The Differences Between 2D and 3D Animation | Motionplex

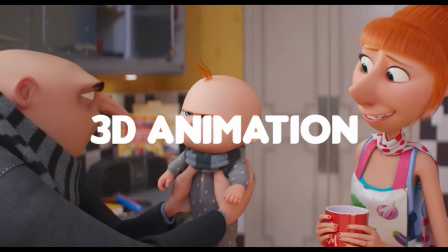[0:01]
The distinction between 2D and 3D animation lies in their methods of creation,
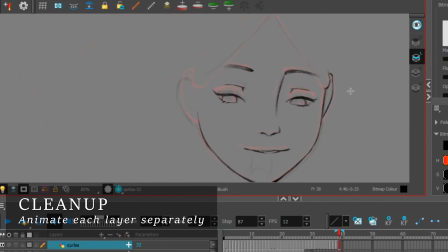[0:07]
appearance, and the techniques used to bring characters and stories to life.
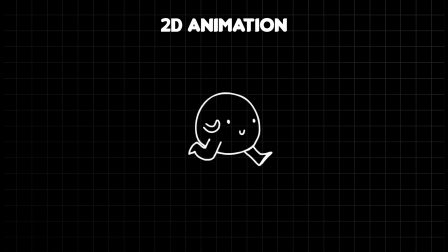[0:15]
2D animation is a traditional animation technique where everything is drawn onto a flat surface, typically one frame at a time.
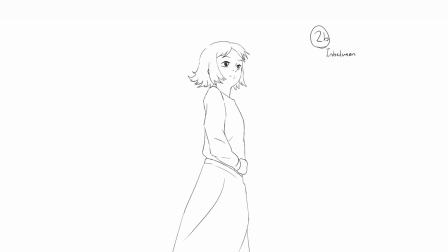[0:25]
Each frame builds upon the previous one with slight variations in position or expression to create the illusion of motion.
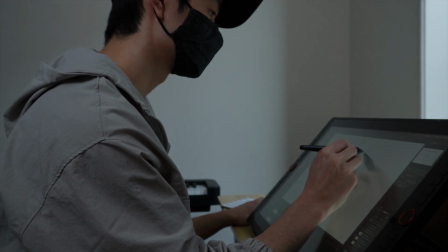[0:35]
This method is highly artistic and relies heavily on the animator's skill to convey emotions and actions through their drawings.
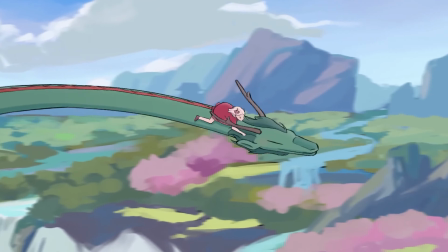[0:44]
Characters and environments are represented only in 2 dimensions, focusing on width and height rather than depth.
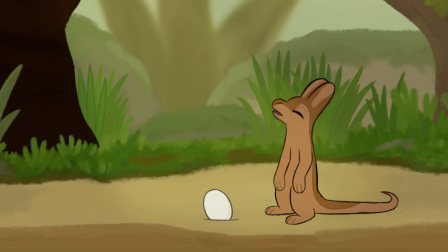[0:52] Where are your parents?
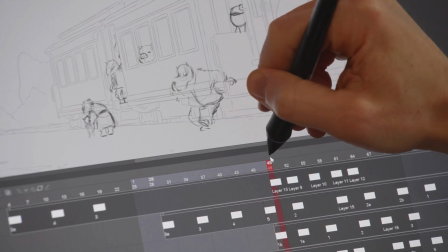[0:55]
Animators use vectors, which are pathways defined by start and end points connected by lines, to create shapes and movements.
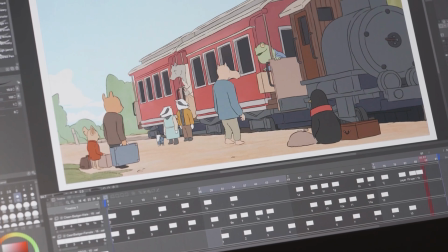[1:04]
In 2D animation, only what's visible in a frame is drawn,
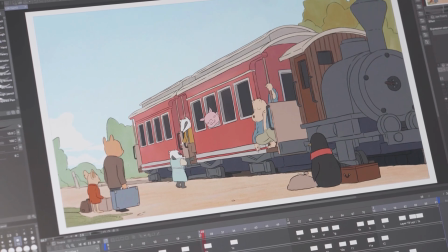[1:09]
and anything not visible doesn't need to be depicted, making the process simpler.
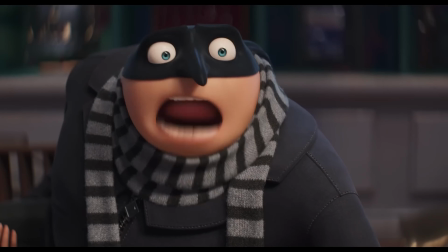[1:16] What?
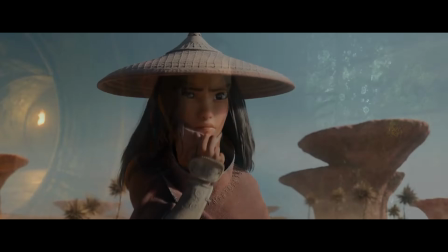[1:21]
Conversely, 3D animation involves creating characters and environments within a 3-dimensional space,
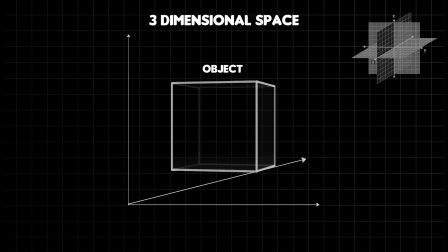[1:28]
resembling real-life objects with height, width, and depth.
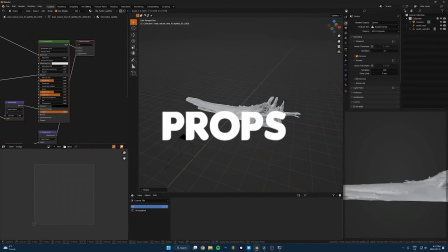[1:33]
Animators manipulate digital models of characters, props, and backgrounds using specialized software.
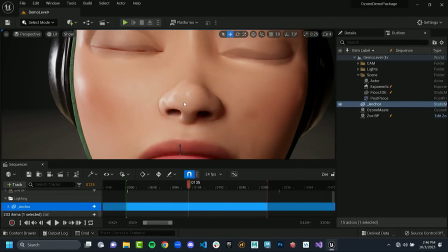[1:40]
These models are often referred to as rigged,
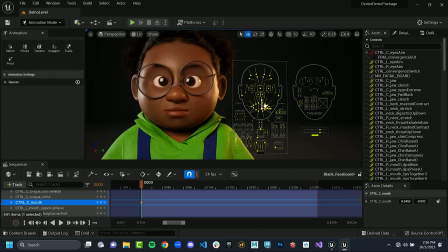[1:44]
meaning they're equipped with a digital skeleton and controls that allow animators to move them like puppets.
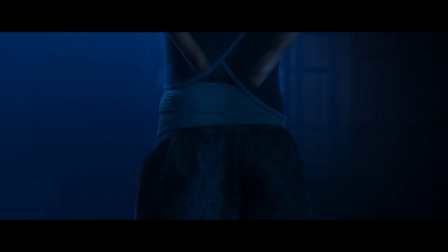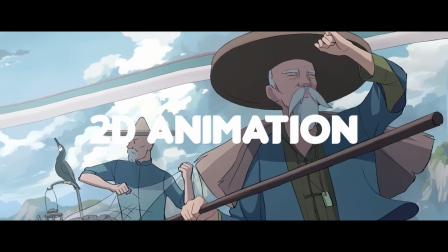[1:57]
Unlike 2D animation, where each frame is drawn,
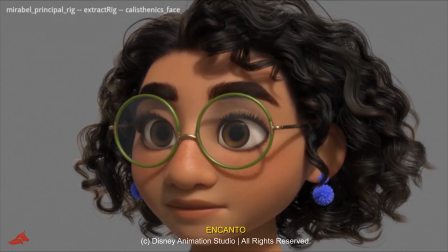[2:01]
3D animation relies on interpolation between key poses to create smooth motion.
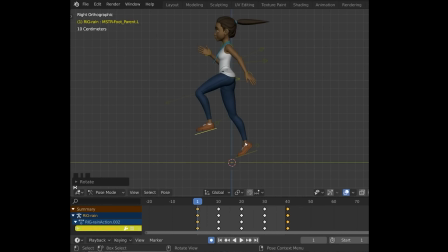[2:08]
Animators set keyframes at important points in a character's movement, and the software fills in the frames in between,
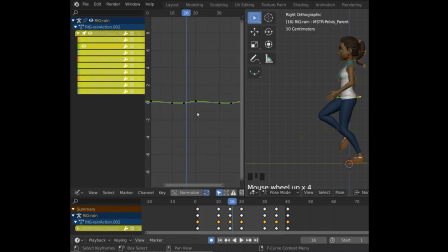[2:15]
generating motion curves that control the speed and trajectory of the movement. This process involves working extensively with graphs and curves to fine-tune the animation, making it a more technical endeavor.
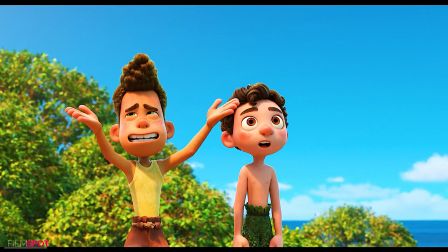[2:29] The sky, clouds, the sun. Whoa, don't look at it.
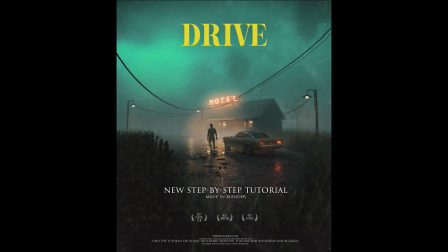[2:34] Just kidding. Definitely look at it.
If you're interested in creating a cinematic scene using 3D software such as Blender,
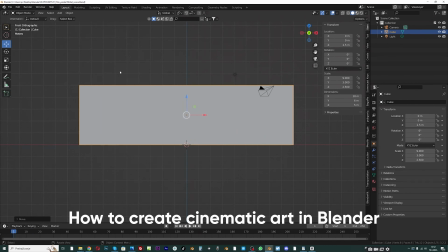[2:43]
check out the How to Create Cinematic Art in Blender tutorial series.
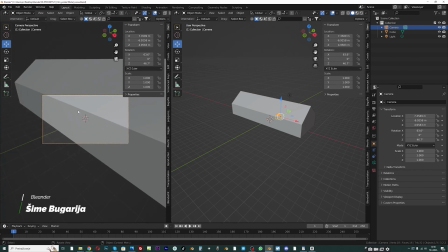[2:49]
This series, guided by Saim Bugarija, a Blender user with 6 years of experience specializing in film animation,
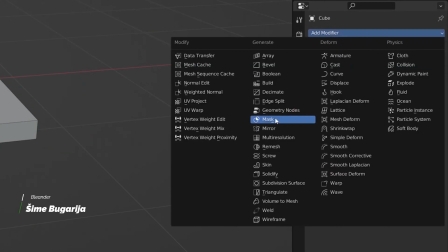[2:57]
provides a step-by-step guide on constructing a 3D cinematic scene in Blender.
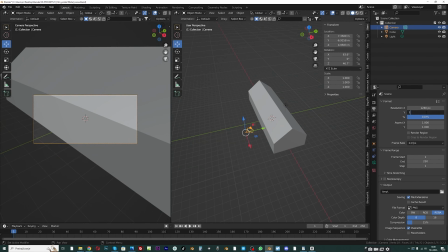[3:05]
Throughout the tutorial, you'll gain insights into crucial aspects such as proper camera setup, modeling techniques, look dev and texturing, volumetric setup, cinematic lighting, and compositing.
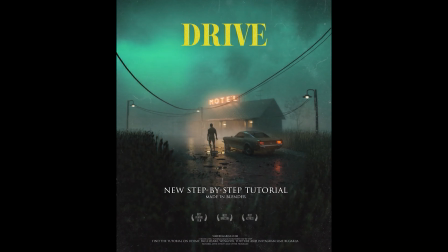[3:19]
If mastering these skills intrigues you, be sure to check out the series.
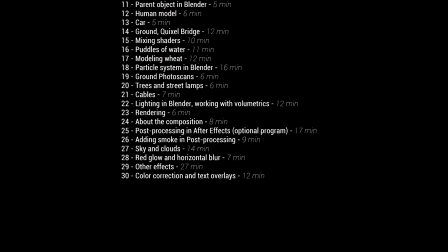[3:24]
The link is provided in the description below. Now let's get back to the subject.
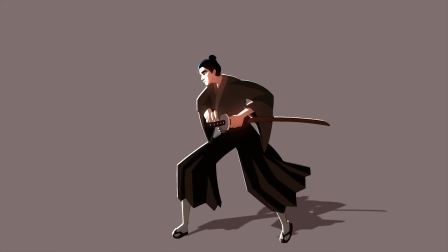[3:30]
In traditional 2D animation,
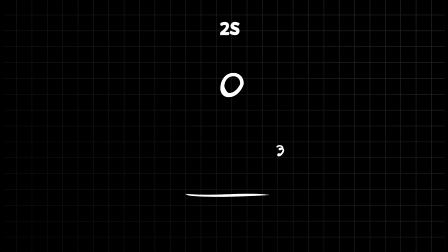[3:33]
on-twos technique is commonly used, where a new drawing is added every 2 frames to show movement.
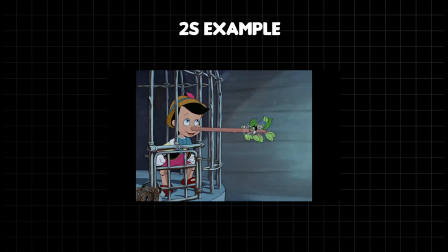[3:40]
This method gives traditional animation its unique appearance.
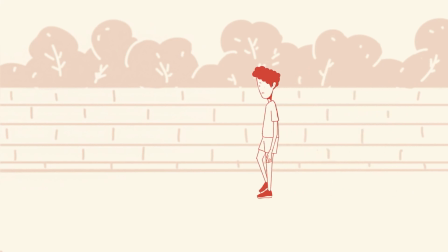[3:44]
For slower or more subtle movements, animators may choose to use 3s or 4s,
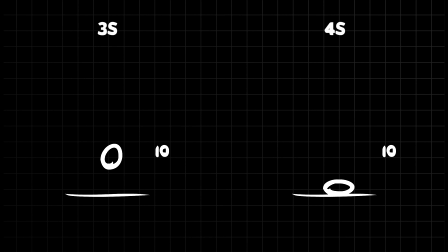[3:50]
which involve reusing drawings in order to streamline the animation process.
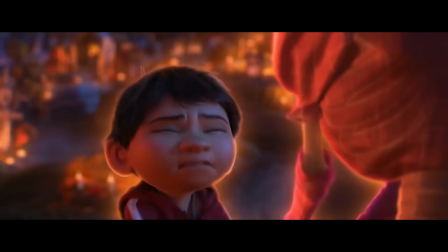[3:56]
However, 3D animation requires constant movement for realism.
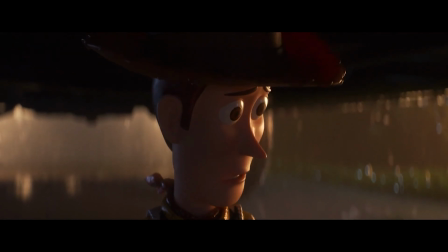[4:00]
Even when characters are still, animators must include subtle actions,
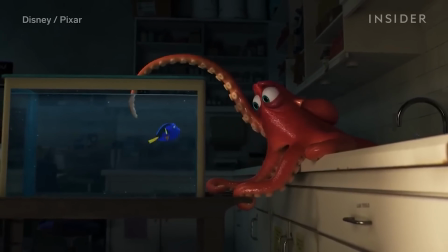[4:05]
such as breathing or shifting weight, to create lifelike behavior.